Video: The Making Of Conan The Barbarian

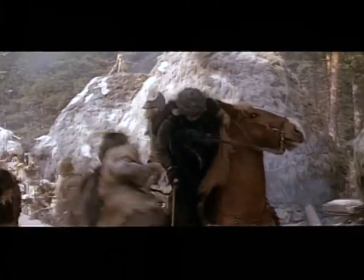[24:42]
Because some fight scenes would involve 20 people at one given time and everyone is wielding a sword and swinging a sword,
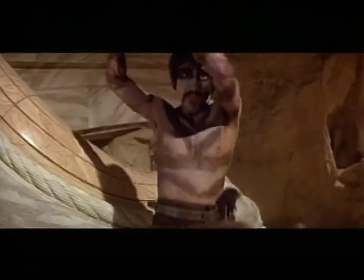[24:49]
some wheel swords and some plastic swords, fiberglass swords or aluminum swords, so depending on how close one got,
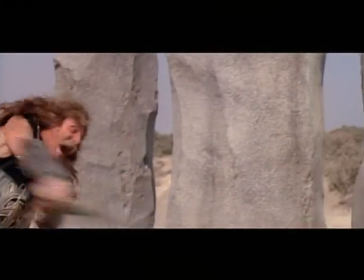[24:57]
this is determined on what kind of a sword was used or how close you were to the camera to make sure that it looks believable. So we always approached those fights, things like that. We talked about it and all that. Then the stunt coordinator, Terry Leonard, would go out there with us and he would then and choreograph it with the other stuntmen.
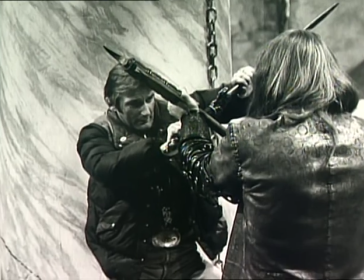[25:18]
All the sword sequences were really well laid out by Terry Leonard. You know, he did a stunt there that was unbelievable. He dove out of this, it was like about a 60 or 70 foot fall in this little well. It's one of the scenes where Arnold and Sandal and I sneak into the tower to steal jewels.
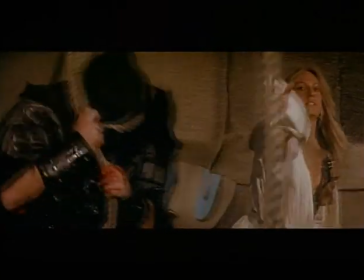[25:38]
She cuts the guard's throat and throws him down the well. and that was Terry Leonard diving down the thing. I couldn't believe he even survived that. He dove into a pile of cardboard boxes. I mean, he's a real old style. You know, nowadays they all use airbags and stuff. The adventures that John Milius and I have been on are really a highlight of my career,
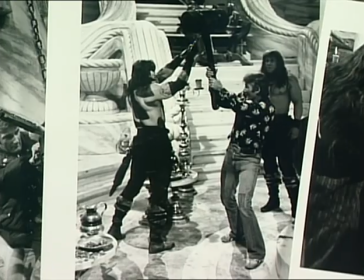[25:59]
and he's been a very, very loyal friend, and that's a very rare commodity in this business today. There's people that I've risked my life for that today they can't remember my name, but John does, And that means a lot to me.
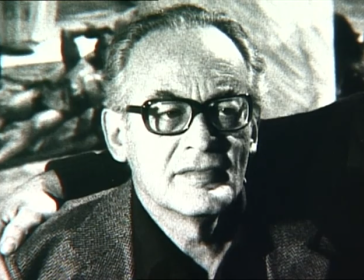[26:15]
At that time, my organization does three, four, five pictures every year. I'm going to be physically in the back of every day in the set for every movie. Then for every movie, I put the producer in charge.
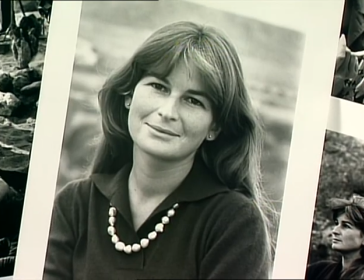[26:34]
And I choose Raffaella, not because she's my daughter, because in the work, I look for the best people.
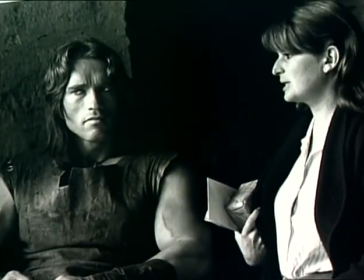[26:42]
I choose Raffaella because Raffaella was, it is one of the best producers in town.
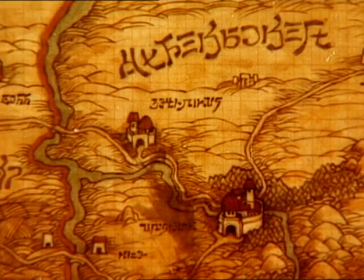[26:49]
The world of Conan was German in Eastern Europe. So we went to former Yugoslavia and we started pre-production on the movie there and we worked there for three or four months.
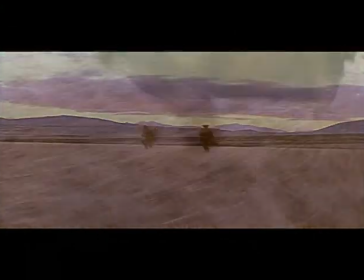[27:01]
And then we started getting a little bit concerned about the political situation and we
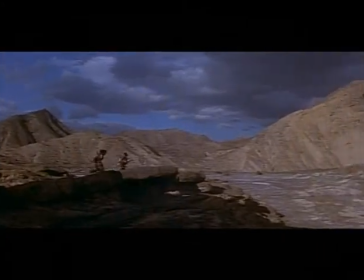[27:06]
decided it was probably safer to move the picture out of Yugoslavia.
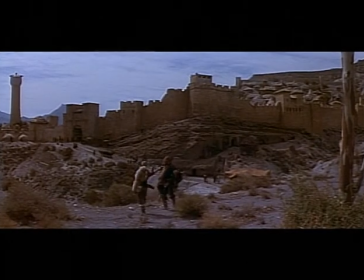[27:11]
And we moved to Spain. And so we postponed the picture by six months. I remember the whole idea was to start in January because we wanted the snow for the big opening scene in the snow. And of course, as usual, it did not snow.
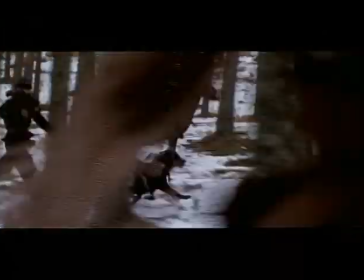[27:27]
So we started putting this fake snow on the ground and all that. and then we eventually went up there to shoot and finally it did snow right when we needed it.
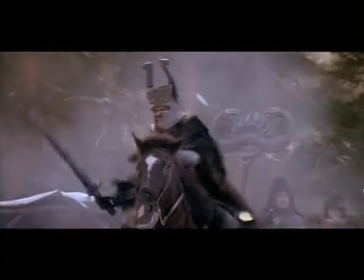[27:41]
I always thought that a screenplay should open with something very dramatic, you know, with either a dramatic idea or a dramatic vision. And there's nothing like a village being wiped out to open a movie.
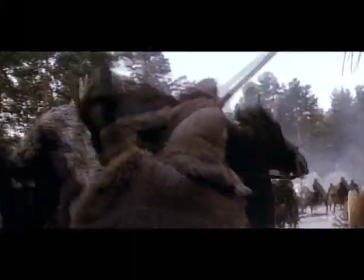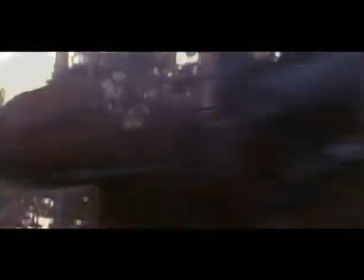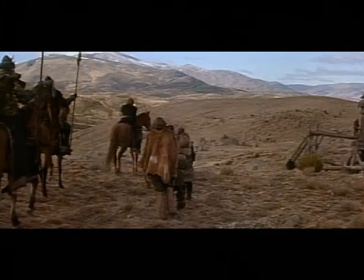The first thing I asked John is, what is the Wheel of Pain supposed to be? Is it just a big mean thing out in the middle of nowhere to torture little kids?
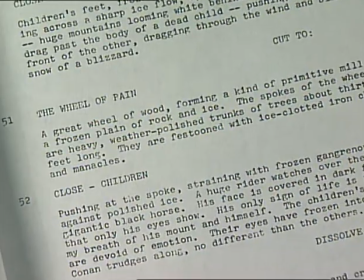[28:21]
John kind of wrote it as though it was just a big mean thing,
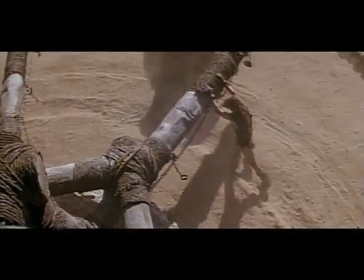[28:24]
and I suggest that we at least cynically pretend that it's there for a purpose, that it grinds grain or something.
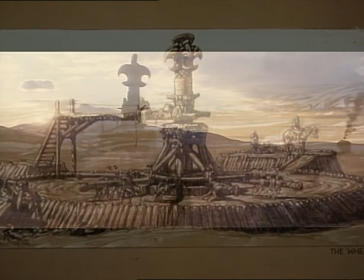[28:31]
So I designed the thing to echo some Scandinavian Viking ship carvings and do it all in wood and look just great.
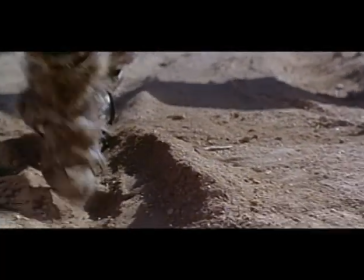[28:39]
But I think the biggest problem we had was that it was so well balanced that when Arnold tried to get on to actually push the thing, it just instantly spun, and the next spoke came around and hit him in the back of the head.